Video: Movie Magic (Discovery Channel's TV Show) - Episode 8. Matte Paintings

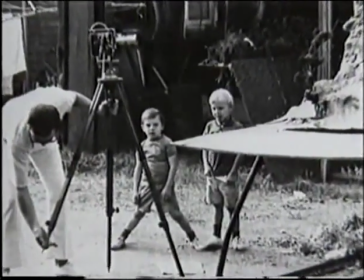249s
Started doing glass shots out in the middle of a field somewhere. It just kind of escalated, and by the time I was just graduating high school,
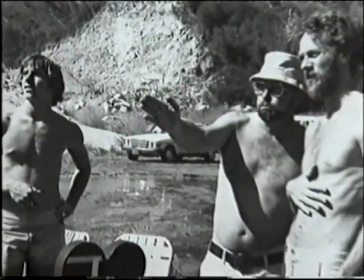258s
I was offered my first shot for an actual film.
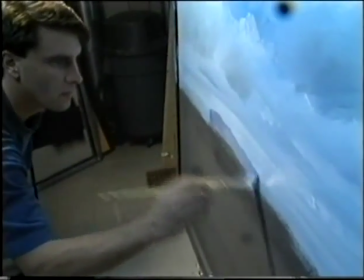264s
Today, Robert is starting work on a painting for the big screen version of Dennis the Menace.
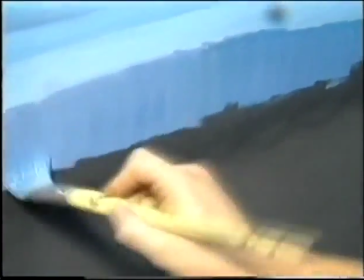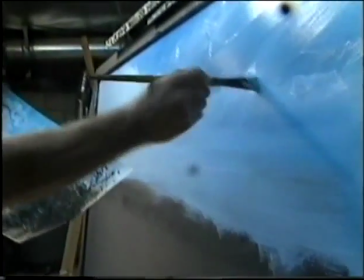277s
Dennis is kind of, it's far away enough where you can get away with.
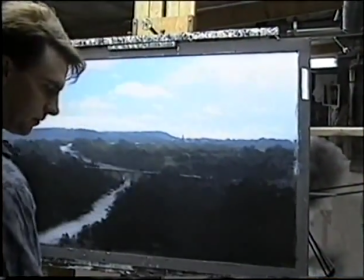280s
As the painting progresses, Stromberg must rely on his color sense and keen eye for detail.
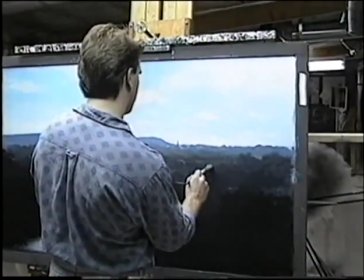288s
It's hard for me to enjoy what's out in the country.
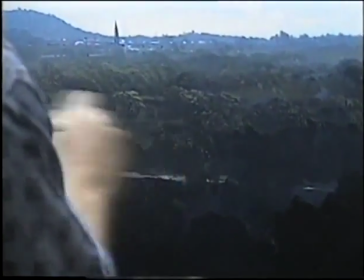293s
If I'm taking a drive, I spend more time figuring out how it was created and why the colors look the way they do,
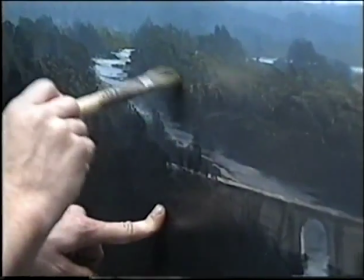301s
why the light's hitting it a certain way. You feel that you want to understand how it works and eventually you do.
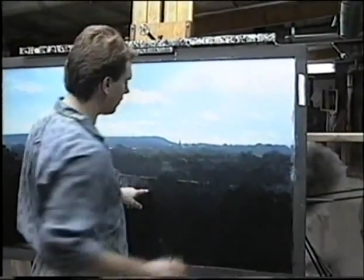309s
And coming in here it's very easy because it's already painted in my head.
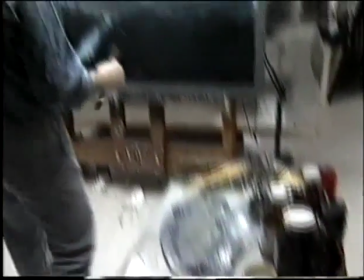315s
I already see it finished. It's just a matter of actually going through the process.
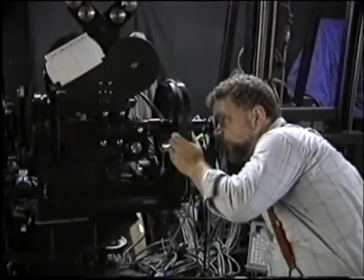321s
Once the painting is completed it is turned over to cinematographer Bill Taylor for filming.
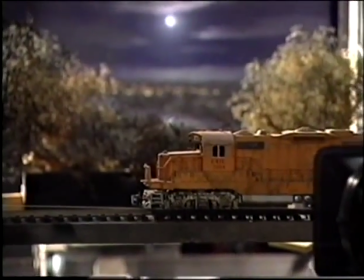326s
This is where the matte painting is brought to life.
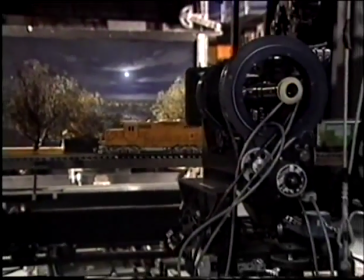329s
By carefully adding elements such as miniature trees and a moving train, Taylor will add depth to this two-dimensional painting.
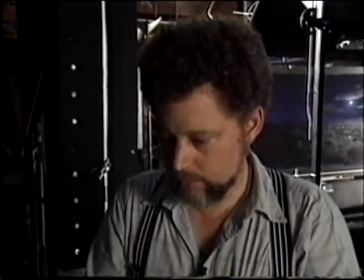338s
A computer-controlled camera allows Bill to give precise movement to the shot. The hardest thing in a shot that's pure painting or entirely artificial is just making it look real.
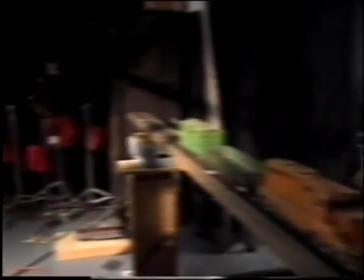353s
You have to be careful in a shot like this you have to do a camera move that looks realistic, that looks like a kind of move that could actually be done in a movie.
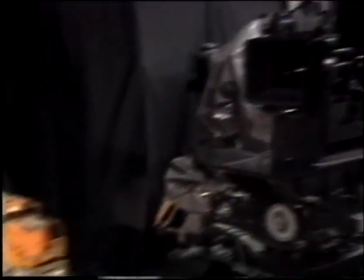After the painting is complete and photographed, it is edited into the film.
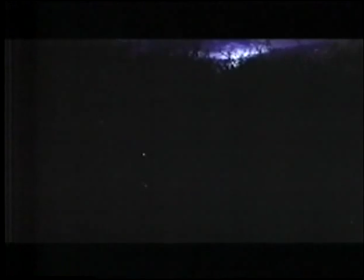372s
If the matte painters have done their work well, movie audiences will never detect that the scene wasn't shot on location.
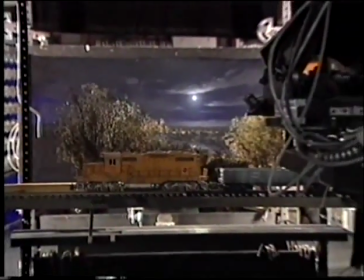380s
Elements like a miniature train help audiences accept a two-dimensional painting as reality.
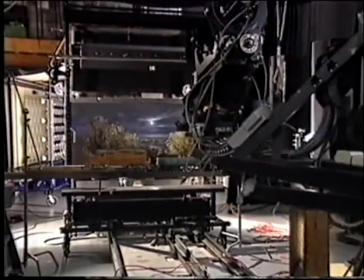385s
This is one of the many tricks of the trade employed by matte studios.
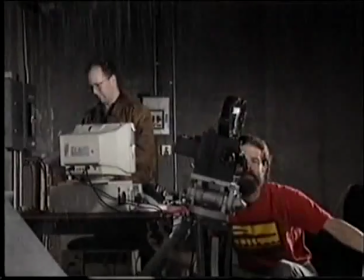392s
Here at Mat World in Novato, California, a team of experts are shooting a rain element which will be added to a painting to simulate a dark stormy night.
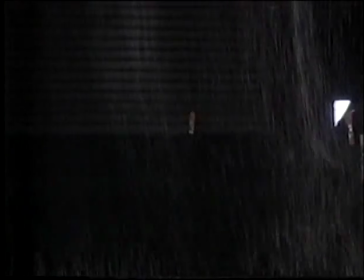402s
What appears to be rain is actually baking soda fed through a special sieve.
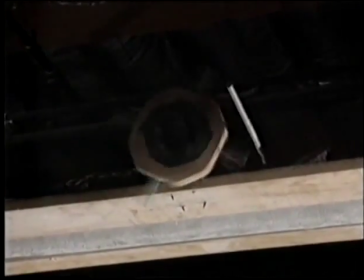408s
A computer controls the rotation of the sieve, ensuring a consistent rain-like pattern.
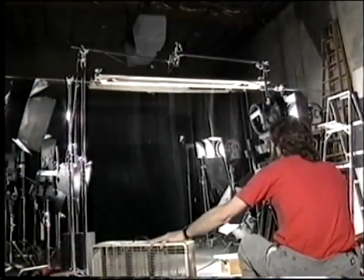416s
Cameraman Wade Childress shoots the rain element against a black background. later the black
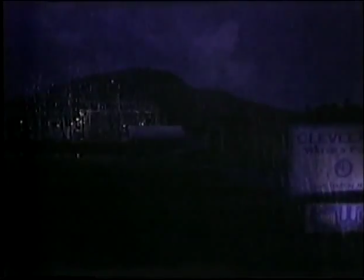422s
will be replaced optically with a shot of a matte painting another
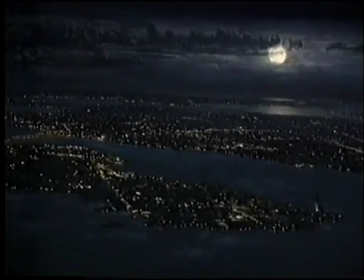428s
time-honored matte technique involves letting light pass through holes in the painting to simulate city
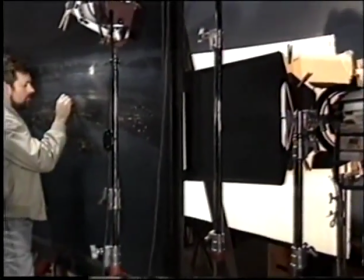433s
lights matte artist Michael Pangrazio is lighting up the city of Salem in
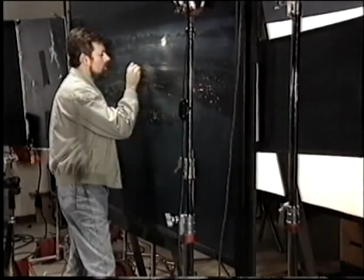439s
this painting for Disney's Hocus Pocus we're putting dots of light
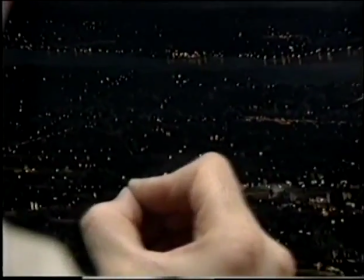445s
in the city and it's done by scratching
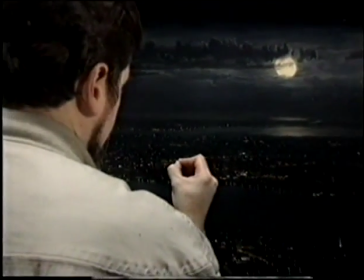451s
through the front layer of the paint because this is painted on a pane of glass and then it's backlit with an additional light and it pushes the exposure higher than white paint can give you
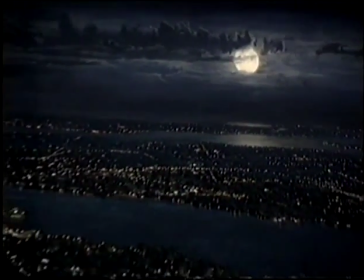462s
by lighting what's behind it brighter.
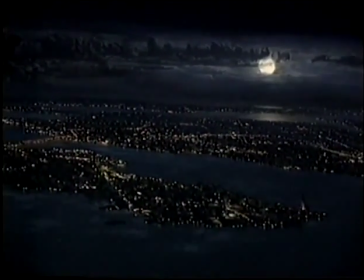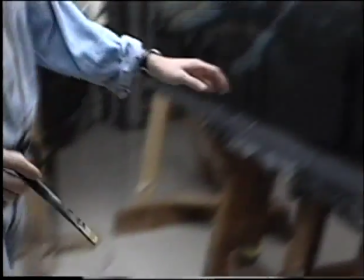470s
Because they utilize timeless art tools and techniques, matte shots have a long and illustrious history in motion pictures.
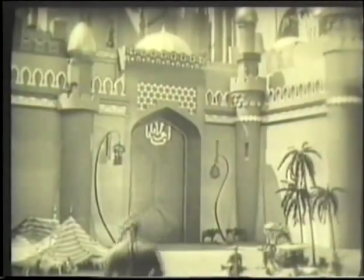478s
Their use dates back to the silent era and such films as The Thief of Baghdad.
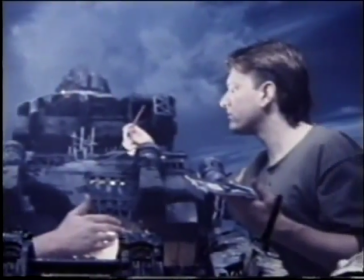485s
Matt World co-owner Craig Barron is a foremost historian on matte painting.